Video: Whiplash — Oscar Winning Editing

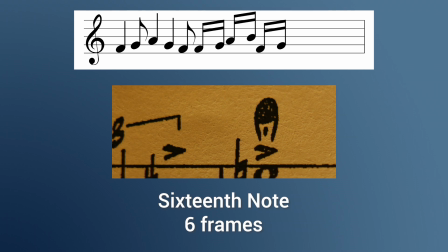[12:41]
Maybe after a really fast-paced section, slow it down to half or whole notes for a bit.
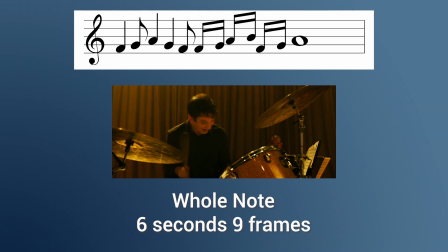[12:46]
Set up a rhythm that is predictable and then surprise the viewer by changing the pacing for a bit.
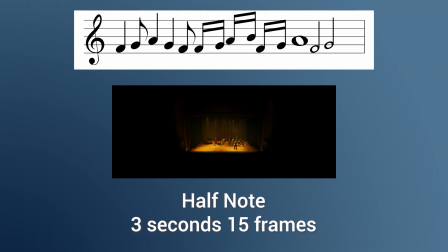[12:51]
Once this new pacing is predictable, try changing it up again and introducing another variation.
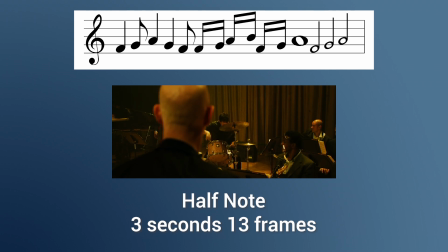[12:58]
Execution of micro-pacing differs with every project, but works best when it serves the film.
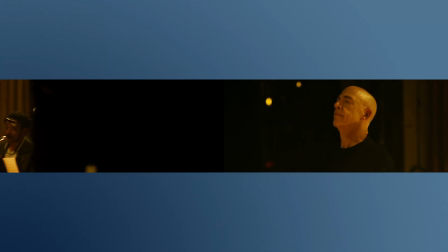[13:03]
Pacing isn't only about the length of shots or frequency of cutting, it is also about what happens inside of those shots.
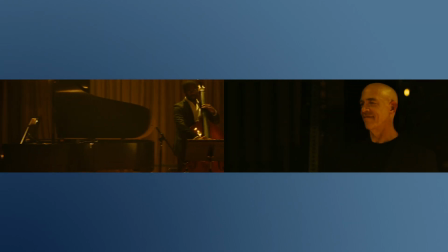[13:11]
Here's an example. These two shots are about the same length, yet this first one has a quicker pace.
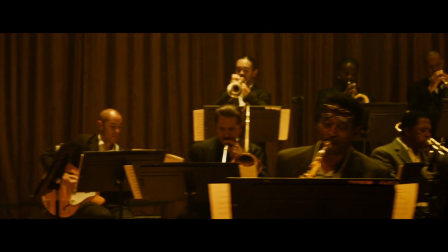[13:17]
Why is that? First, because of the camera movement. Second, because so much is changing in the shot.
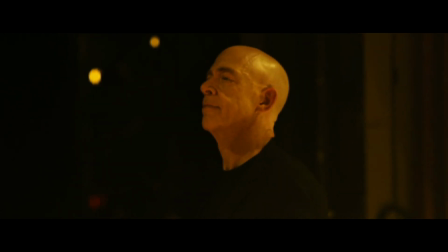[13:23]
The second one is basically a static shot of Fletcher. Since nothing really changes in the shot, it has a much slower pacing compared to the first.
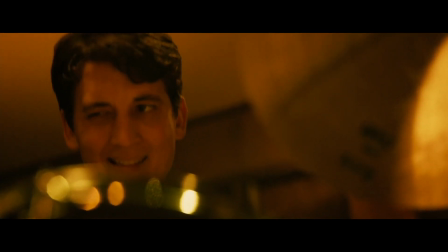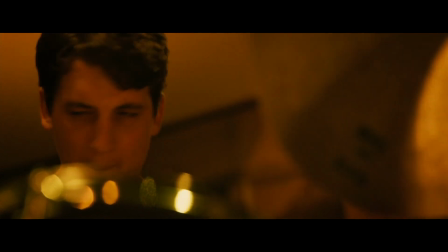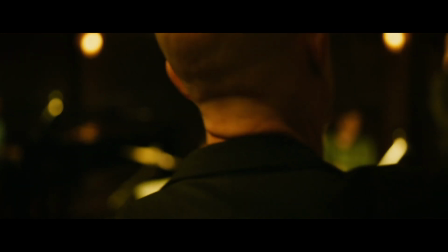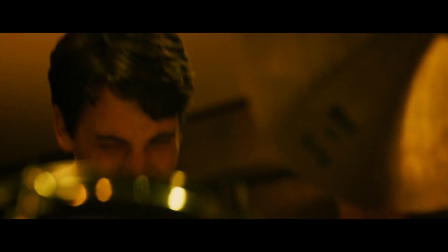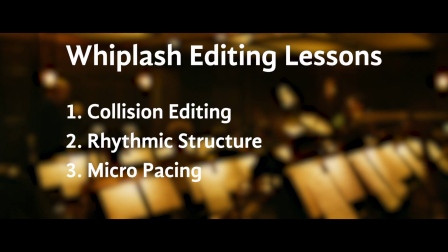[13:53]
The final lesson to learn from Whiplash is how editing can be used
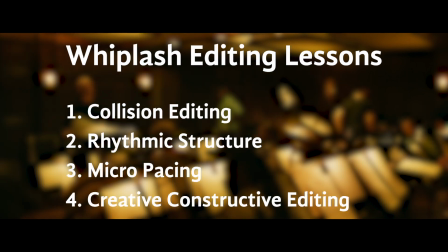[13:58]
to creatively construct moments that weren't previously planned for the film.
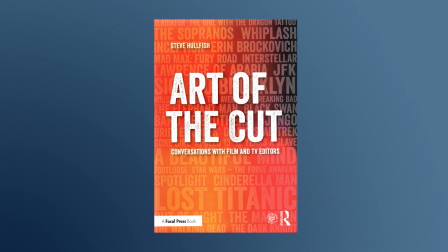[14:02]
In the book Art of the Cut, Tom Cross talks about how the script for Whiplash was tight as a drum.
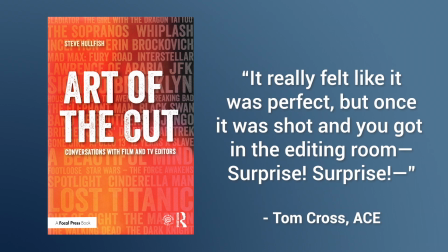[14:08]
It really felt like it was perfect, but once it was shot and you got in the editing room,
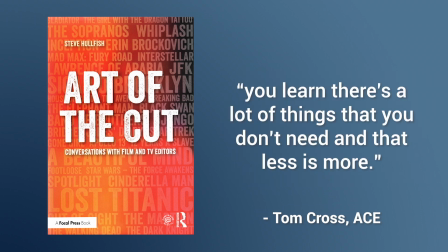[14:13]
surprise, surprise, you learn there's a lot of things that you don't need and that less is more. At the same time, you also find things that seem extremely clear in the script are actually confusing when you put the pieces together,
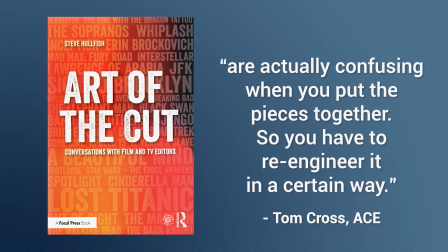[14:26]
so you have to re-engineer it in a certain way. We found a lot of things had to change.
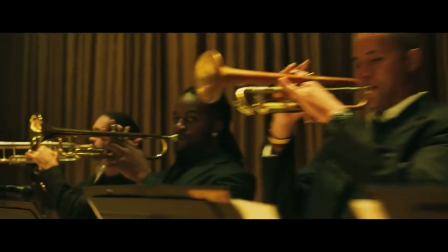[14:31]
So when we got to the end of Whiplash, I had tried to match the animatic as closely as possible, but it didn't really have any emotion.
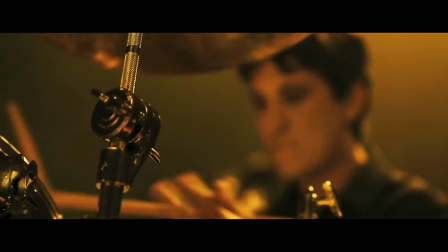[14:38]
It was pretty dry and pretty mechanical. And so he and I worked very hard on that to try to figure out the places to put our characters.
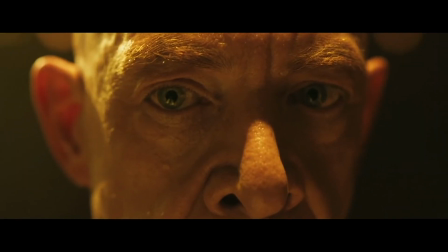[14:48]
And that's what we really discovered was without the emotion of our characters, without the characters looking at each other, the scene really didn't have any value.
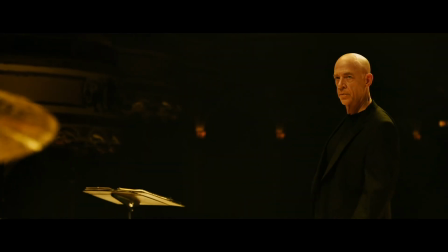[14:57]
It was just a mechanical exercise. The last scene was initially missing moments of Andrew and Fletcher looking at each other. but Tom Cross was resourceful and repurposed material not initially intended to be used in the film to solve this issue. It was about being open to finding value in all the footage you have, you know. It was, again, a reminder that every piece of film, every camera rack, every little moment that might at a glance seem messy, might actually have a place in your story.
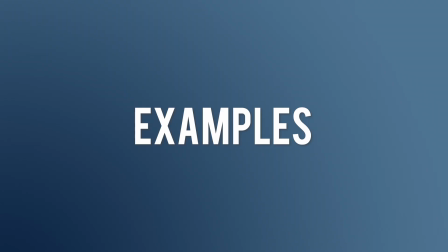[15:34]
You know, every frame potentially has value. Here are some examples of Tom Cross using creative constructive editing.
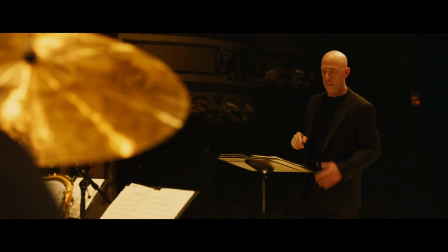[15:42]
This shot is actually reversed halfway through.
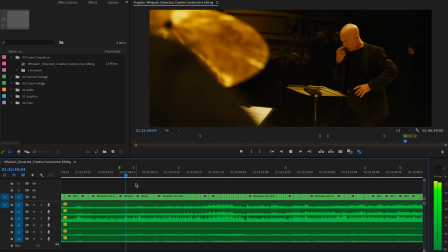[15:45]
It appears that Tom Cross wanted to show the disappointment from Fletcher, but then to have him glare back at Andrew.
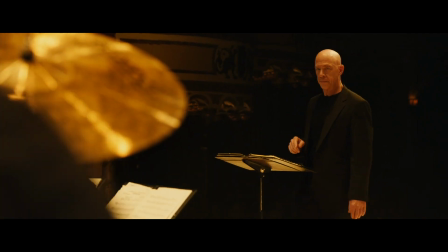[15:52]
This reverse technique works well and turns the shot into a moment that didn't exist before.
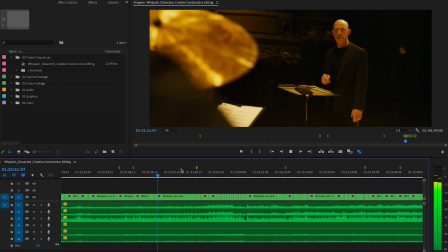[15:58]
This is a small repurposing. We saw this shot a few cuts ago, but it looks like Tom Cross put a digital push-in on it to help it feel slightly different from the previous one. Digital push-ins can be very useful for emphasizing something in a shot.
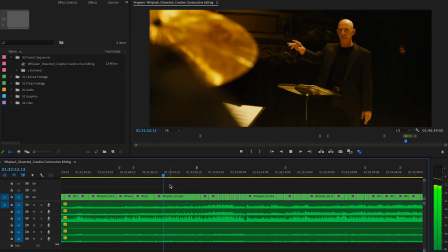[16:13]
In this case, the emphasis is on Fletcher and his annoyance of Andrew taking control of his band at a live show.
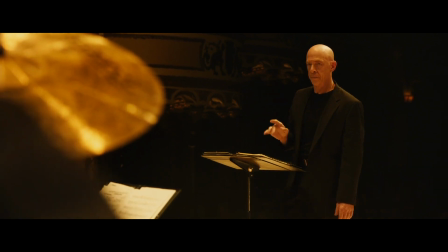[16:20]
Digital push-ins can also help a shot with a longer duration to feel more dynamic.
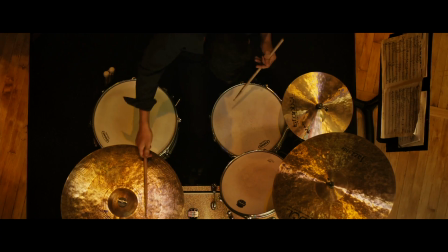[16:26]
These axial cuts were done in post. It's a simple effect, but works perfectly to make this moment more intense.
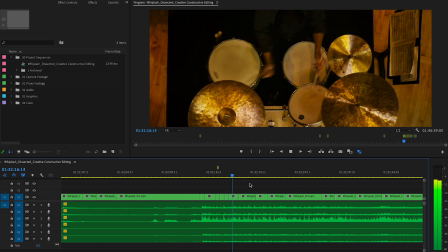[16:33]
The axial cuts give the feeling of being from Fletcher's perspective.
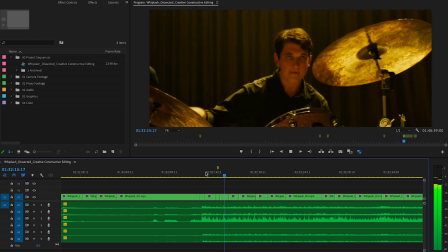[16:38]
These cuts show the shock that Fletcher is feeling because of this counterattack from Andrew.
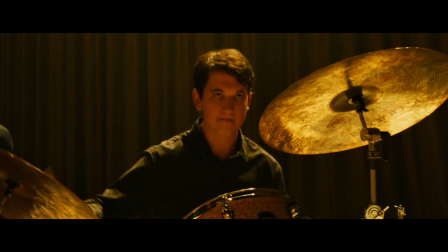[16:43]
Andrew suddenly jumps bigger and bigger in the frame. Each cut makes him look stronger and more intimidating.